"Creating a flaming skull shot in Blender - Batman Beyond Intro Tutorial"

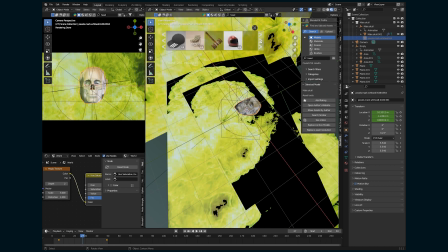This also came from Pexels, and sort of have this kind of ghostly version of Derek Powers' face over the skull,
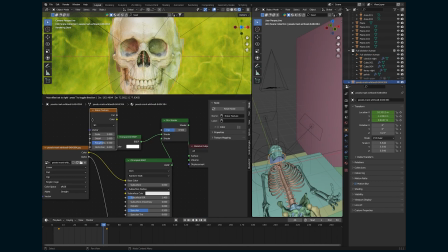just to kind of convey that, his face is kind of falling off because of all of this,
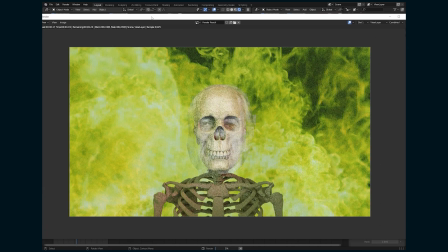irradiated power that he has. I spent a lot of time kind of like making him
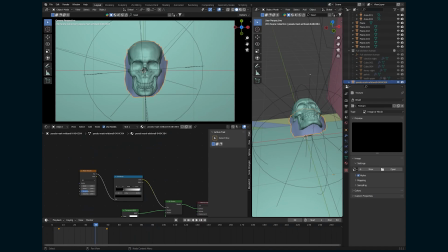semi-transparent and using different textures and things to make that transparency a little irregular.
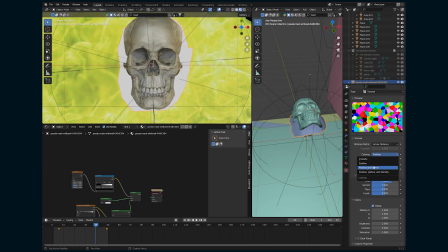And what I ended up with was kind of like a cool ghost effect. It kind of actually reminded me of the ghosts in Lord of the Rings, but it just didn't feel quite right, in my opinion, to the shot.
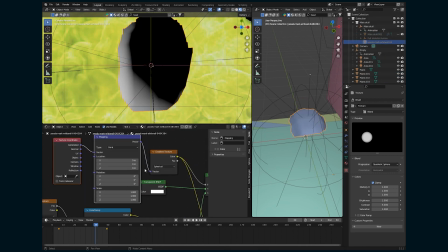So ultimately, I got rid of the whole thing and just did the skull and the flames.
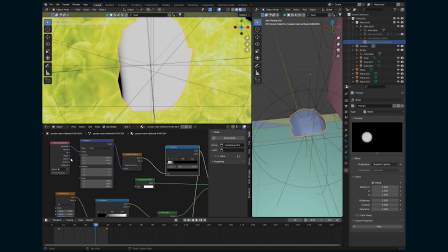But even all of the things that you do when you're working on your own 3D scenes or renders or what have you, even if you kind of go in a direction and ultimately decide to scrap it, It's
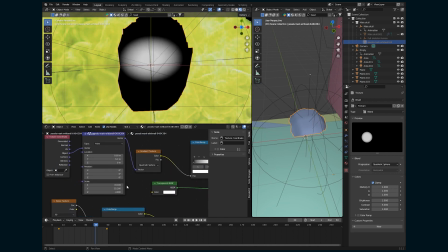always helpful because I'm sure there will be a time where this technique or this look will be
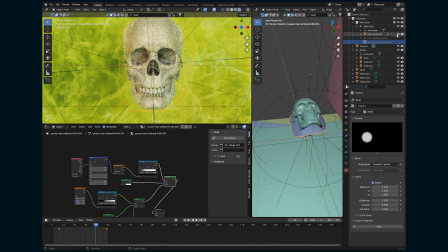relevant and I will have already kind of had it filed away based on this trial.
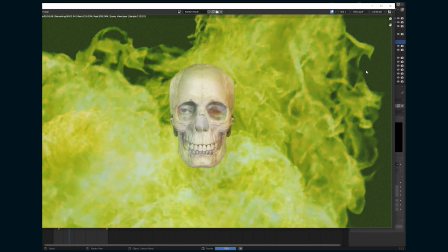So don't be afraid to like take a risk or try something and then scrap the whole thing if you need to, because it could be helpful later.
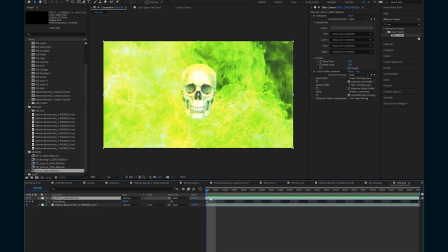This shot also came together very much in After Effects in the compositing. So I'm gonna add an adjustment layer and add a turbulent displace effect. And then I'm gonna mask it so that it's only outside of that skull.
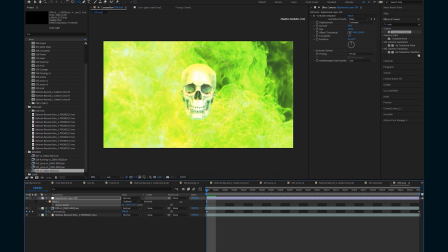So this is just gonna add some kind of like displacement and texturing to the flames.
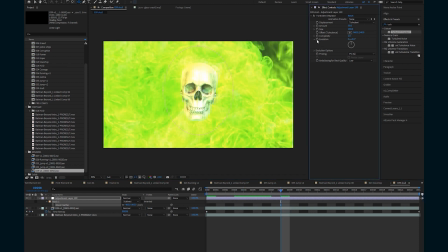So if you alt-click evolution, you can put this expression time times, let's start with 1,000, and that's going to keep constantly animating without keyframes.
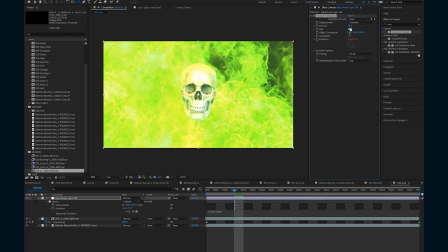Then we can adjust the size and the amount and the timing and basically do some trial and error until we get kind of like a heat wave sort of distortion coming from those flames.
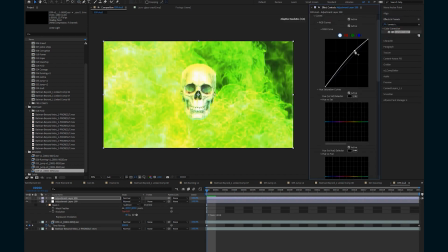I'm also going to add a color grade over it, and then I'm also going to add a CC radial blur.
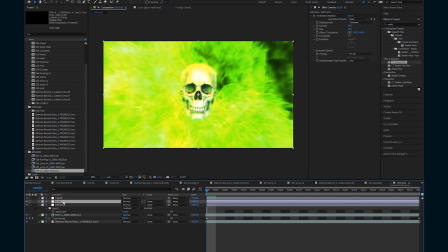I'm going to set it to faded zoom, and I'm going to copy the mask from the displacement and blur so that the zoom doesn't affect the skull at all, and that's just going to kind of create some softness on the outer edges of this flame.
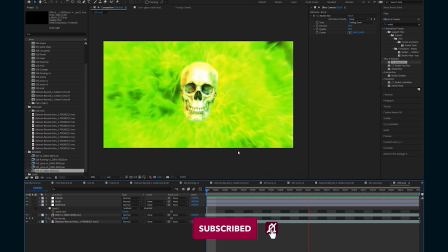And there we go.